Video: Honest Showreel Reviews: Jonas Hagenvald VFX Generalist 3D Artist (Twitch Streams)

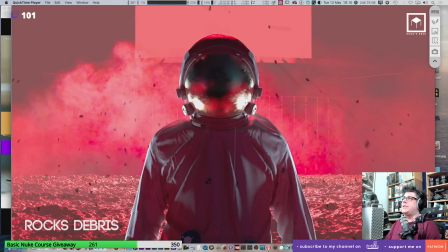500s
Maybe remove some of the red.
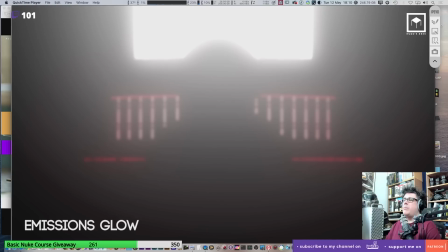501s
Maybe remove a little bit of the dust and make it a bit more hurty so that we have this feeling that it's like a nighttime shot.
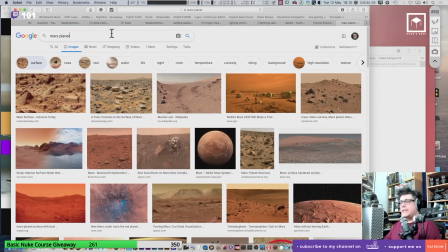509s
I guess the best reference I would give you to this is like on 2001 when they are actually on the moon.
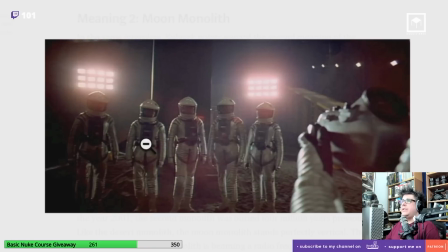514s
Yeah, let's look at this effort. You see here how cool this looks.
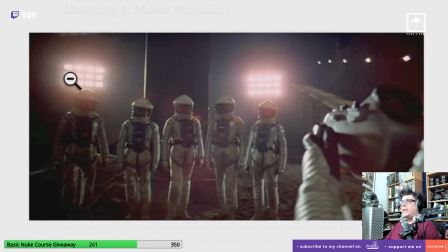517s
Like, first of all, you have the person in the middle, and then you have light sources from the sides, and that really helps.
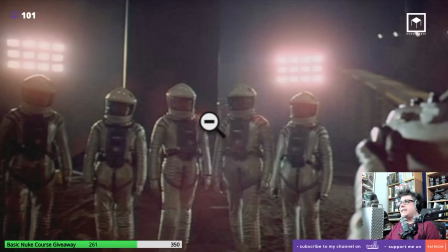523s
Why does it help? Because you get like these really nice pings of REM lights. You get like a rim light on the left side, a rim light on the right side. You get the flares coming into the image, and then the glare kind of grows through the environment.
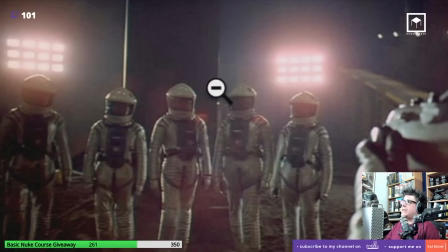540s
You kind of have this feeling of light source diffusion, which is great, and especially the rim lights, they look great on the characters.
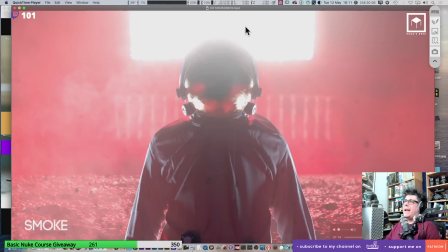550s
On your shot, I almost feel like it's a shame that you put it on the back, because now this light source is coming from where? Like I now have a light on the side, but it's not really there. It's almost like it would be nicer if it would be on the sides, the lights,
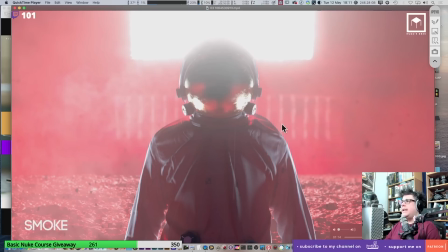564s
so that you would hit the astronaut from the sides with a nice rim light, and then the atmospherics would just be less,
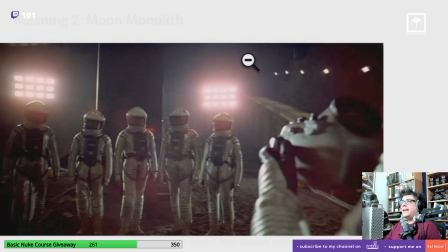571s
just like you see here. It would be a bit less atmospherics. Obviously, it would be reddish.
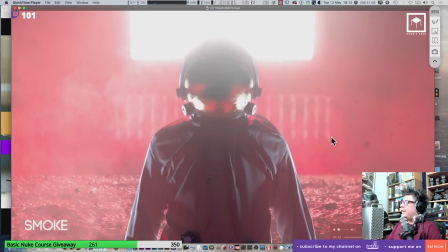575s
It wouldn't be this color. But that's what I would say. For this shot to look amazing, I feel like it would be better if you would compose it in a different way.
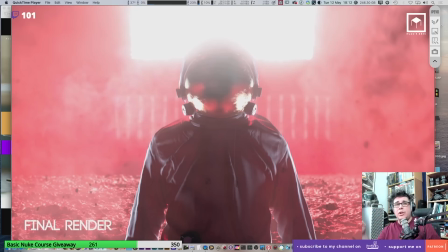584s
It is like don't get me wrong. This shot is terrific, and I think you did a great job. And I really think you did a great job, and I think this shot is very close to being really good. Just need to make it like that extra little mile, you know, so that it's like perfect. That's the idea, you know. The atmospherics need to be a bit darker, and it shouldn't be this bright on the top there.
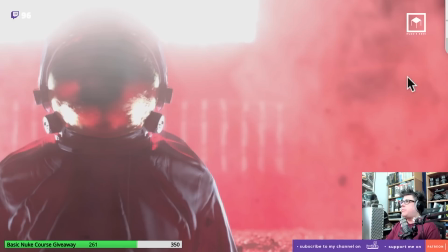603s
Shouldn't be this bright on this side.
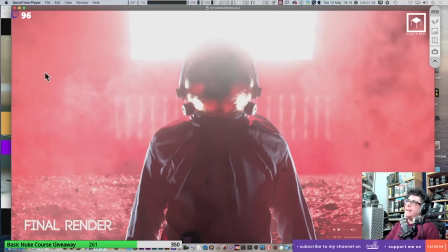605s
Tone it down a bit, so that it's the source of light lighting everything, not the environment that is pinkish, you know. So I definitely think you don't need to re-render, but you really need to like work on this background. And I think it's really close. It's really close, definitely, you know. So good work with that.
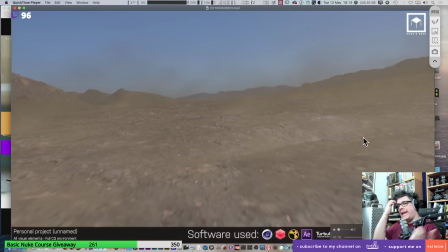622s
Let's go move on to the next shot. So this shot here, personal project, unnamed, all visual effects, all elements, full CG environment.
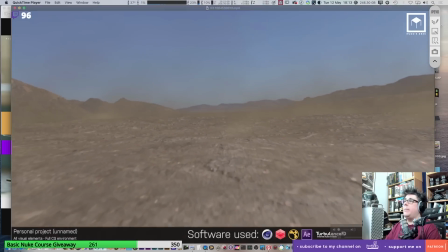630s
So this environment looks really cool, man. I think you did a great job here.
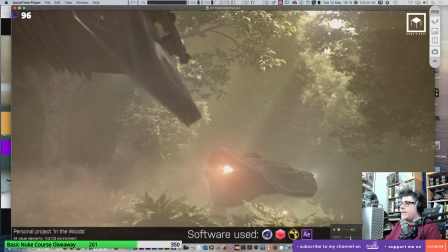634s
Let's have a look at the, so at the beginning you just have, oh, you have some shots here that you didn't do a breakdown. Oh, I see, okay.
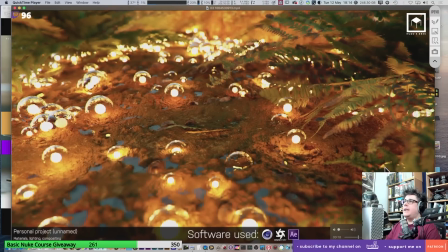640s
We'll go back to them. Let's see here. This shot here. So you see, I like your motion blur.
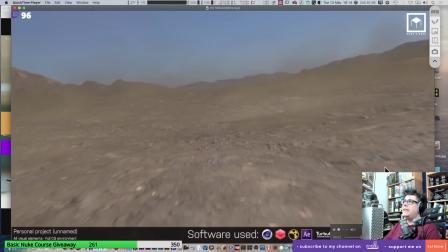645s
I think that looks nice. And then, if anything, I like your environment.
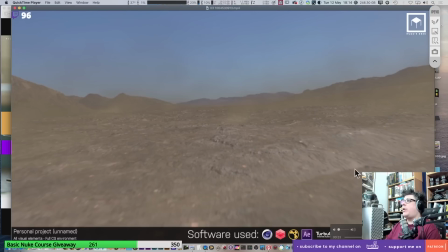650s
But here's a couple of things that I would probably do myself if I was doing this shot.
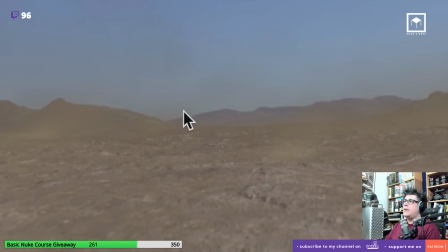655s
First of all, I think your smoke doesn't have enough definition.
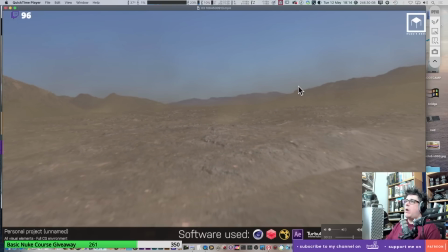658s
It looks too much like blurred, like blobby smoke, and it looks it needs wispiness.
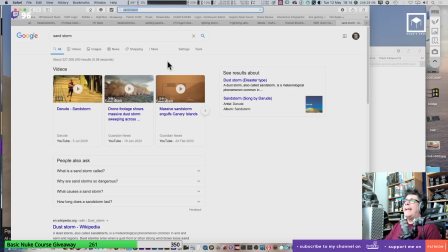665s
You need to see the sand. You know, if I put here sandstorm, you know, you usually see the elements of the sand everywhere.
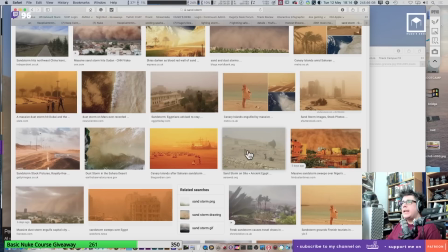674s
Oh man, I'm just doing this live on stream, so I might not find something right away.
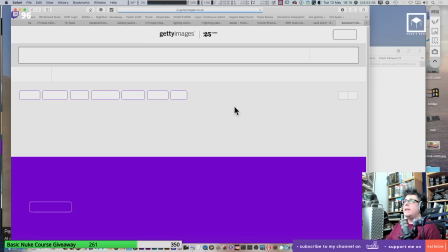680s
Oh, there you go. This is actually a good reference. From Getty. Why not? We love Getty.
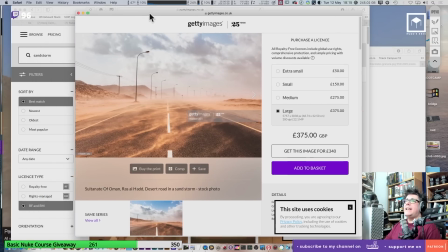685s
So you see here, this is actually a really great way to see it.
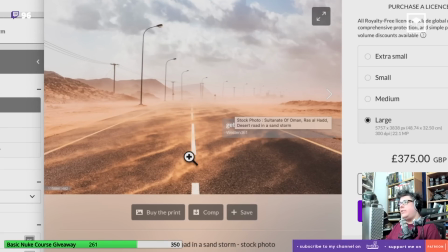689s
You see how the smoke is wisp, you know, it has like little small particles, and it kind of flows into the scene, and you have these kind of feeling of wind going and rushing through the sand,
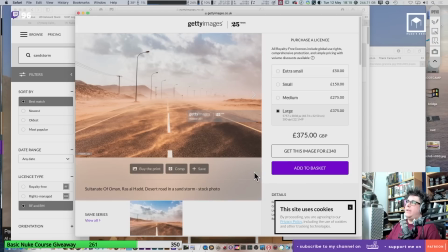701s
you know. That's the thing you want to try to get. See if there's other images similar.
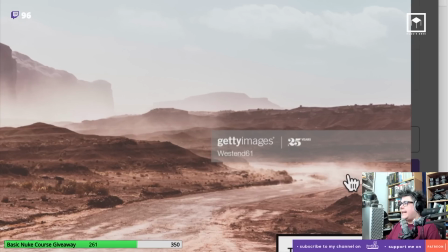706s
You see there? That's another good reference of that. Always look at photos, man. You see that? Like, you see how you get different layers of fogginess. And so that the one on the back there is wider, and then this one is less wide, and then you get like little wisps of smoke and debris flying through the air.
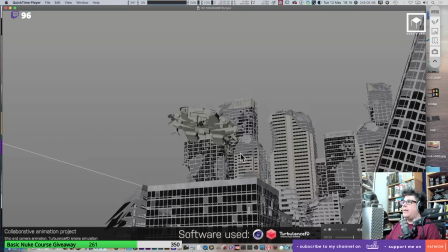723s
And on your shot, I just feel like it's all a blobby glow, like a blobby blur.
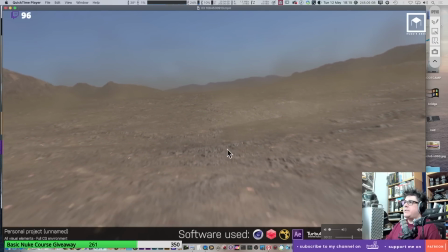729s
Your smoke doesn't really break up into the scene. You should have like little wisps of smoke coming, like wisps of dust coming in here, wisps of dust coming in there. Also, not only I think it's too thick in terms of saturation, but it's too blurred. Doesn't have enough little small particles of dust. You know, I think that's what I would do.
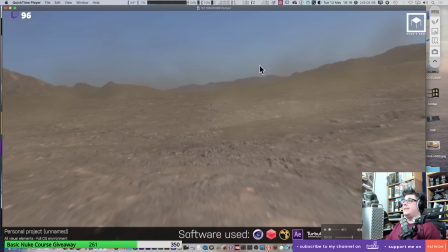748s
The other thing I would do as well is I would pump it up a bit in terms of grade. Like I feel like your sky should be a little bit stronger.
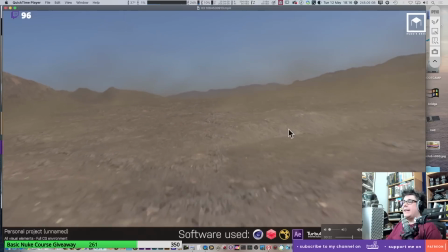754s
I feel it would be nice to have a little bit more light coming in so that it would diffuse into the scene.
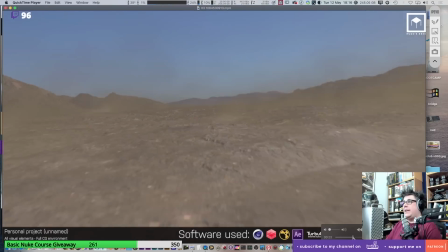760s
Also, I mean, to be honest, since you're doing environments, why not put some structure somewhere? I feel like it would be great to see like maybe some buildings in the back, maybe a vehicle somewhere, or maybe like in the distance you might see some kind of, you know, some kind of environment.
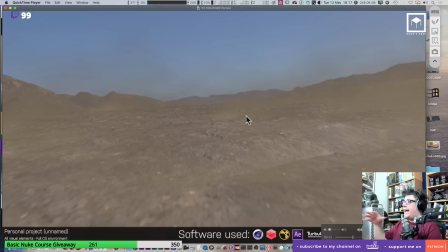776s
It would be nice to see some more stuff in it. Because the feeling I have when I watch this is that it's very empty, you know, it's a bit empty, and it's there's nothing there, you know, like it's just like a landscape, and it could look so much better. So again, you know,
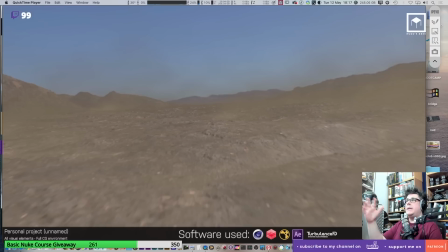792s
Jonas, you are really good, you are very talented, but I just feel like you're missing little bits and pieces to make it really better, you know, like to make it really awesome,
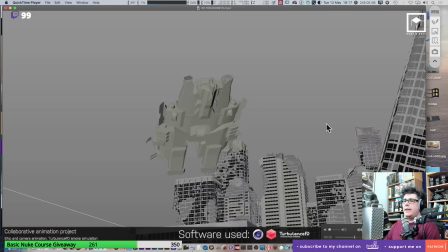801s
to make it really cool. Let's talk about this shot. You didn't render this shot. It just ship in camera animation, turbulence, effect simulation.
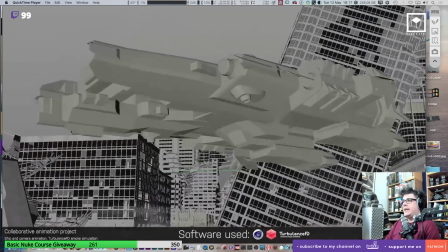809s
There's nothing here except the turbulence. I think the turbulence looks nice, but until I see it rendered, I mean, it's really not gonna help me much.
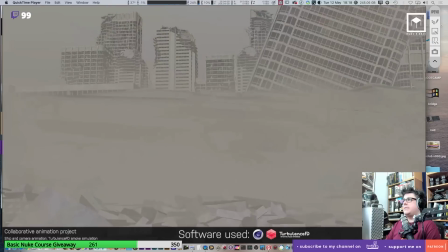818s
I think you did a good job. Perhaps maybe a bit too much smoke covering the camera, but I feel like it's a shame it's not rendered.
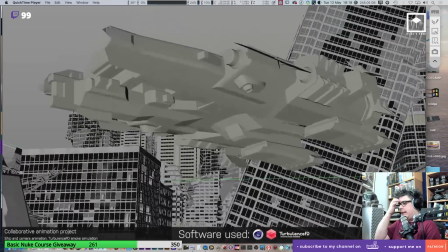826s
I wish I could see this shot. So maybe you know, tell you what, bring like make this shot, render it, try to render it, even if it's just a still, and bring it back into the stream so we can watch it again.
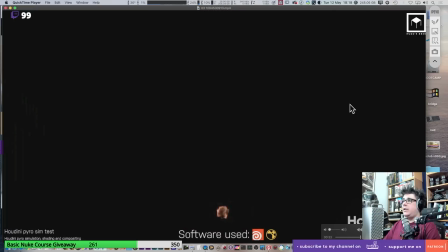838s
I would love to do that, you know, because I definitely think you are on here to something.
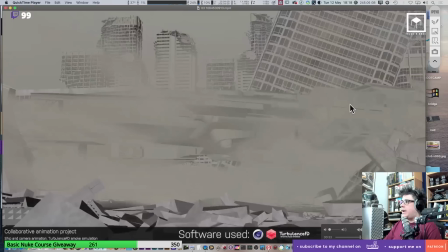843s
One thing I would tell you, though, when you do this wisp of smoke coming out of the camera, I would really recommend you to break up some pieces. So because this ship is so strong, there's so much wind under it, I would definitely see debris going through.
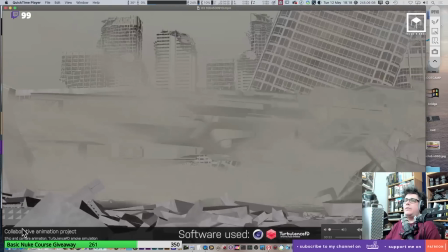859s
So you would see little rocks, little small rocks. I'll give you the best reference ever made for this.
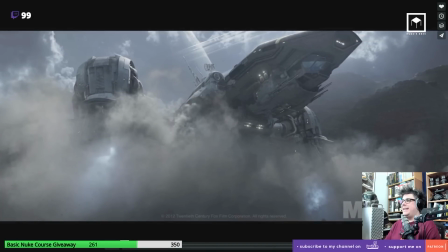867s
This is the reference, man. For me, this is the best landing ever done.
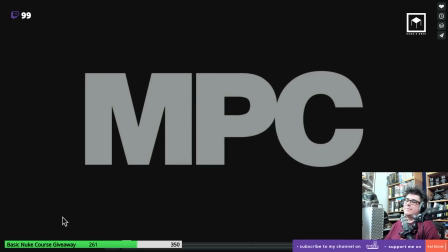872s
It's already a bit old, though. But just look at this. So if you want a reference, watch this.
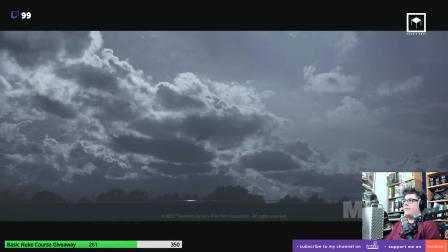879s
You know, this is for me the best landing I've ever seen of a ship. Okay, so this is like beautiful.
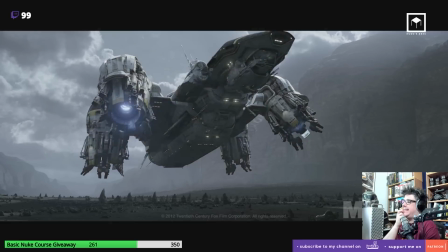886s
And Andreas, one of my friends, he comped this, and like he's one of the best compositors I've ever met in my life.
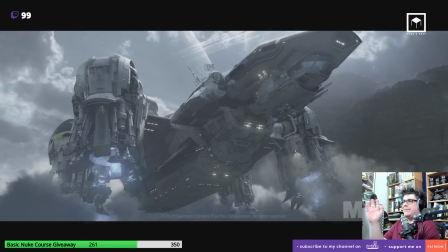891s
And this thing is just like, just look at it. I'm gonna just leave it running a little bit because this thing is just, that's what you want to do.
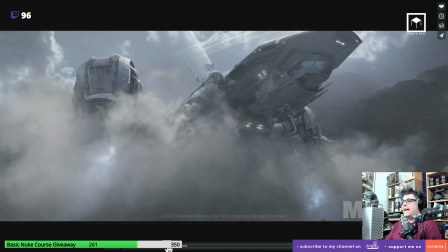899s
And you see how you see debris flying through. You saw that. You saw that you see that little speck of black there, a speck of black there.
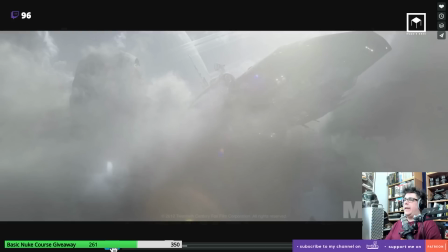907s
You not only get the smoke, but you get three things. You get the little particles of black flying through everywhere. You get, of course, the smoke of the landing, but then you also get the smoke that lifts in the air.
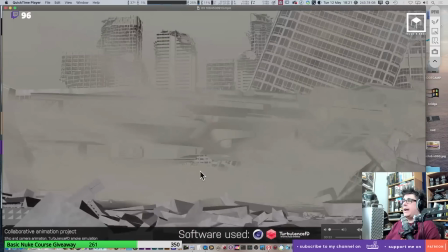918s
So I think that's the cool thing of you doing that. Like, so I would recommend you to not only have the smoke coming, like the debris, but also have little pieces of debris flying through, maybe even some rocks on the floor that would fly through as well, and maybe even little small pieces of these elements on the floor flying through as well.
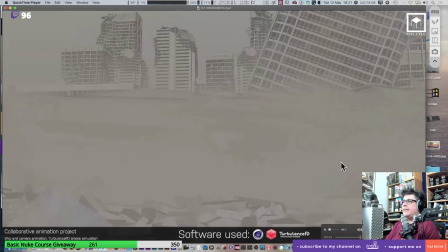938s
Now, this fire here, I feel like you probably have to work a bit on it.
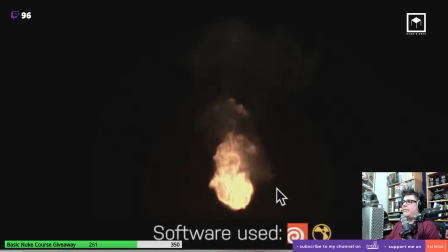944s
It looks very unrealistic in the middle of it. I feel like fire usually doesn't really look like this.
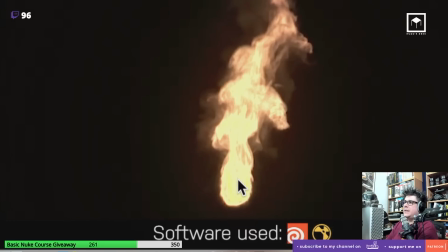951s
You don't usually have these big lumps of yellow glowy going in.
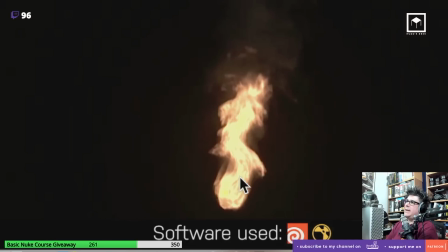957s
It all looks kind of very similar. I feel like this is as hot as the middle. It shouldn't really do that. It should kind of like dissipate and not be as hot as the middle.
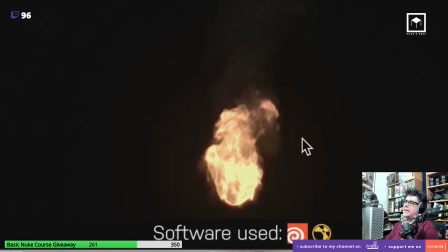968s
So I think you have to work a bit on this. Because this fire, and again, reference, my friend.
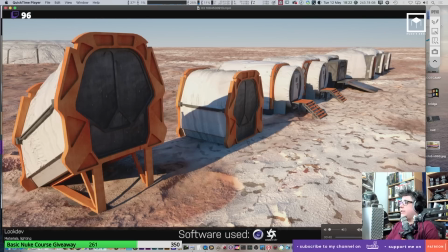973s
You just need to use reference. That's what you need to do. And also, the other thing I would say is that this shot is really bringing down your showreel.
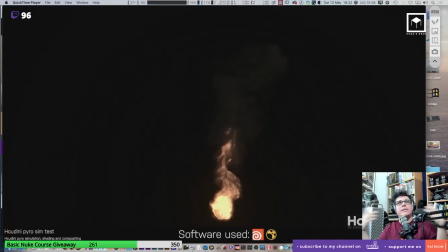980s
Because all your shots have a really nice environment. And then your showreel just has that. And I just feel like it's missing, you know, it's missing an environment. I would prefer to have this on a shot, you know, than just have a piece of smoke.